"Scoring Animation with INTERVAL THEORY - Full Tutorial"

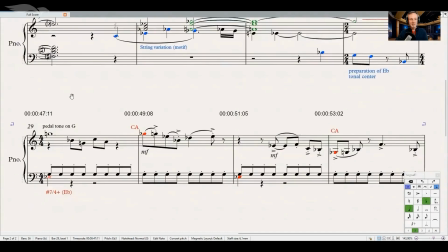(32:54)
It sets up the new tonal center. And once we get here, we will listen to all this in a second.
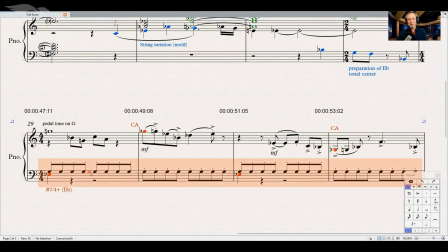(33:01)
I wanted to have a motor, first and foremost, that pushes the energy forward. That is why you're seeing this repeated staccato G note. And these guys just connect to this idea that we had, all based on our Lydian dominant scale.
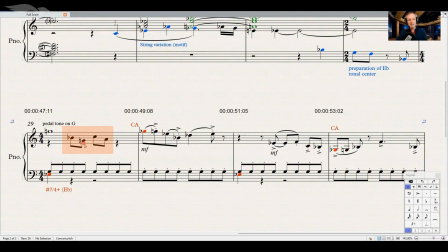(33:19)
Having the E flat in the bass, this outlines the E flat major triad. And this one hints on the second triad that would have happened on the F root tone, consisting of scale tone 4+ and 6. And this is what I wanted to hear.
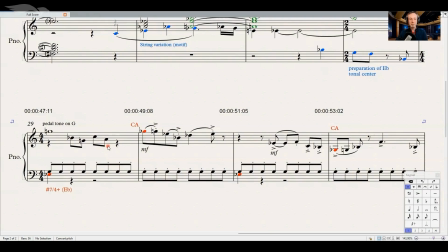(33:37)
It's a 3 interval, it's not a 4, but it completes the triad. That is why I picked it.
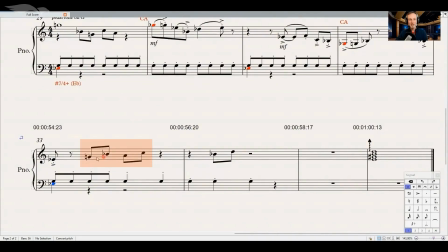(33:43)
And you will hear this constellation a few more times. Right there, for example, right here, this guy even.
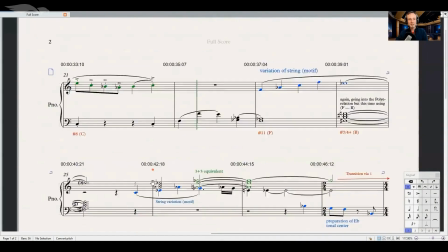(33:52)
So let me then show you what this sounds like. And I think we will start from here.
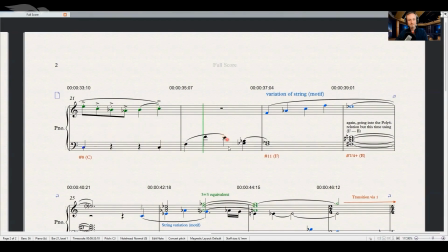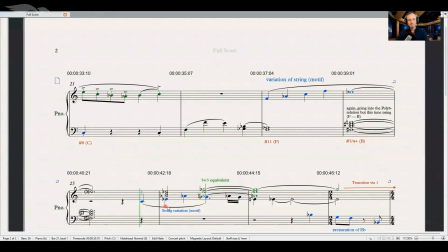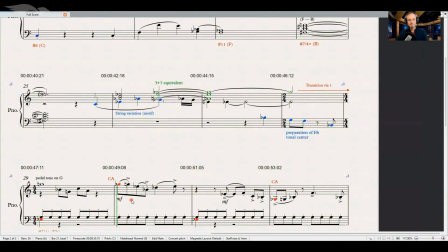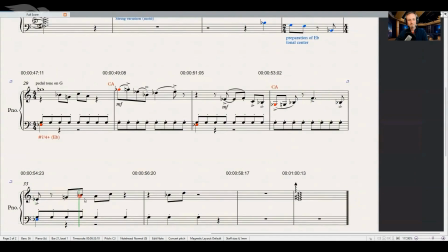Yeah, and then it transitions with this dominant 7th chord
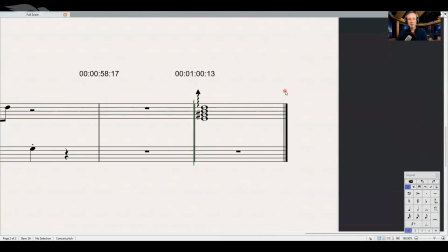(34:30)
because I wrote the guitar part all based on the A root tone, because it's easy to play on the open string. So that is why I wanted to set up the A tonal center.
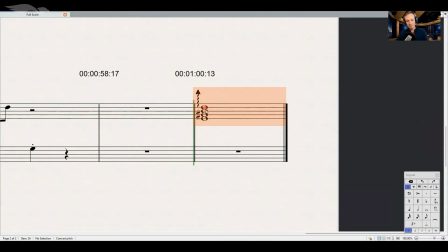(34:42)
And the E dominant 7th chord here simply helps me transition into the A. That is all what this guy is.
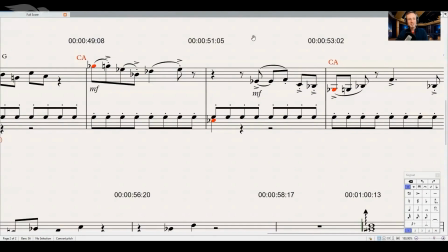(34:50)
But I find it interesting because this little blues lick here, and blues lick because we have scale tone -3 and 3 in there, this chromatic alteration. This is again just filling material.
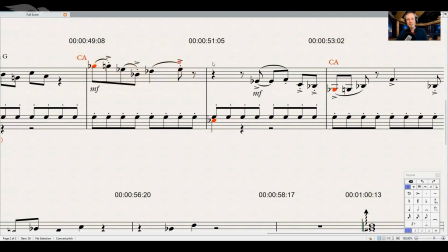(35:02)
But once you have something, and if you look at the shape of this guy, you can just repeat the shape in other places. And that is how I think in terms of filling material. Let's have the same elements reappear in different places.
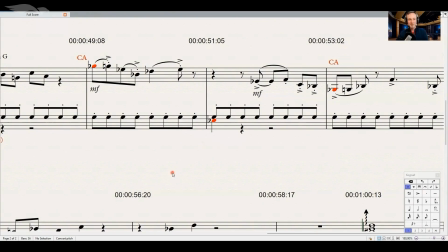(35:20)
And this way it will sound connected to the audience. So let me then transition quickly to the orchestration.
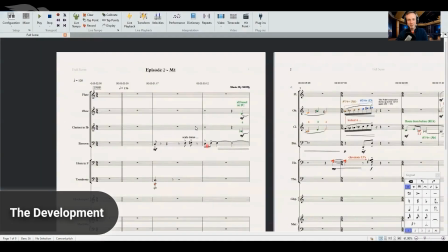(35:29)
We will also listen to Note Performer,
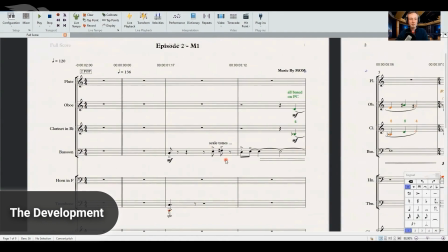(35:32)
although the version that made it into the final video was based on samples,
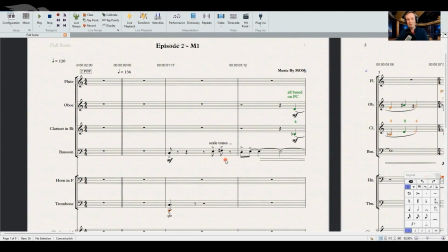(35:40)
not Note Performer. I did it in Cubase actually and recreated the score after the fact.
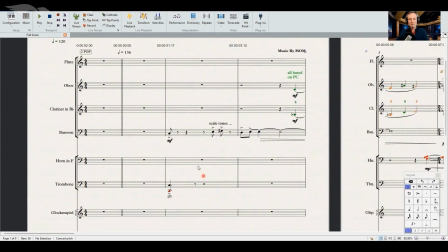(35:47)
So that is why the sounds are different in this playback here,
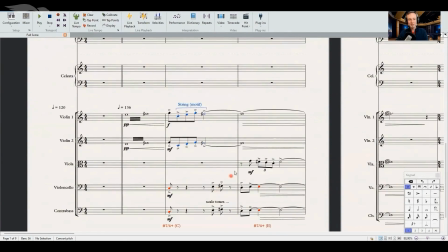(35:51)
but still it is exactly what is going on in the original recording.
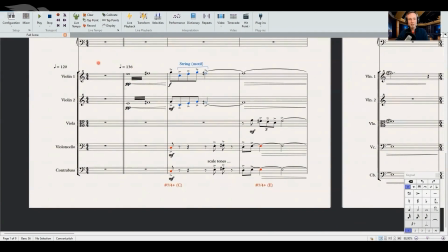(35:56)
So let me first talk you through some of those parts, and we will listen to the instrument section. Since it all starts on the strings, let's start here.
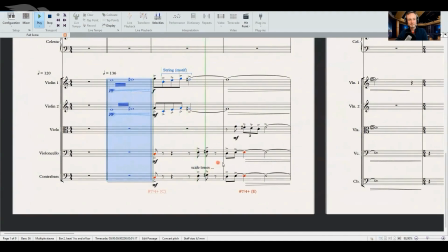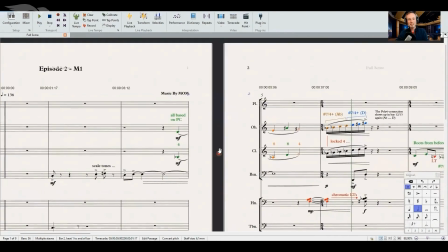(36:12)
And while this fades out, guess what is happening right there in the woodwinds?
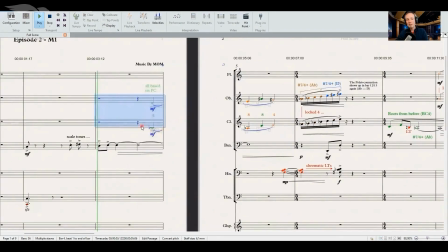(36:18)
The oboe and the clarinet in particular.
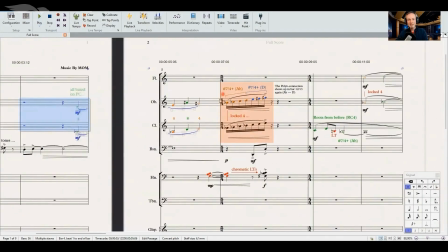(36:24)
Yeah, that is this little run right there, all based on the Poly 6 connection.
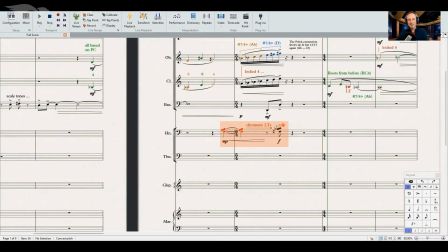(36:31)
This guy also showed up in the sketch, and here I have some choices. I picked the horns because the horns are pretty close to the woodwind section anyway. They can play very softly, they can play very loud, and it just is a good blend with those woodwind instruments.
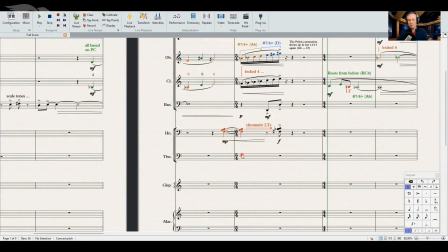(36:50)
So the trombones probably would have had too much power in there.
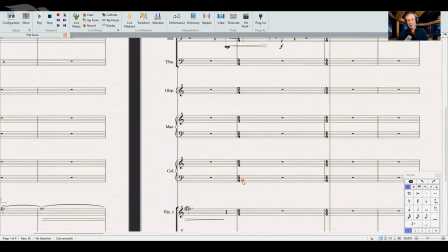(36:56)
Glockenspiel, marimba, celeste, they are all not suitable for this purpose.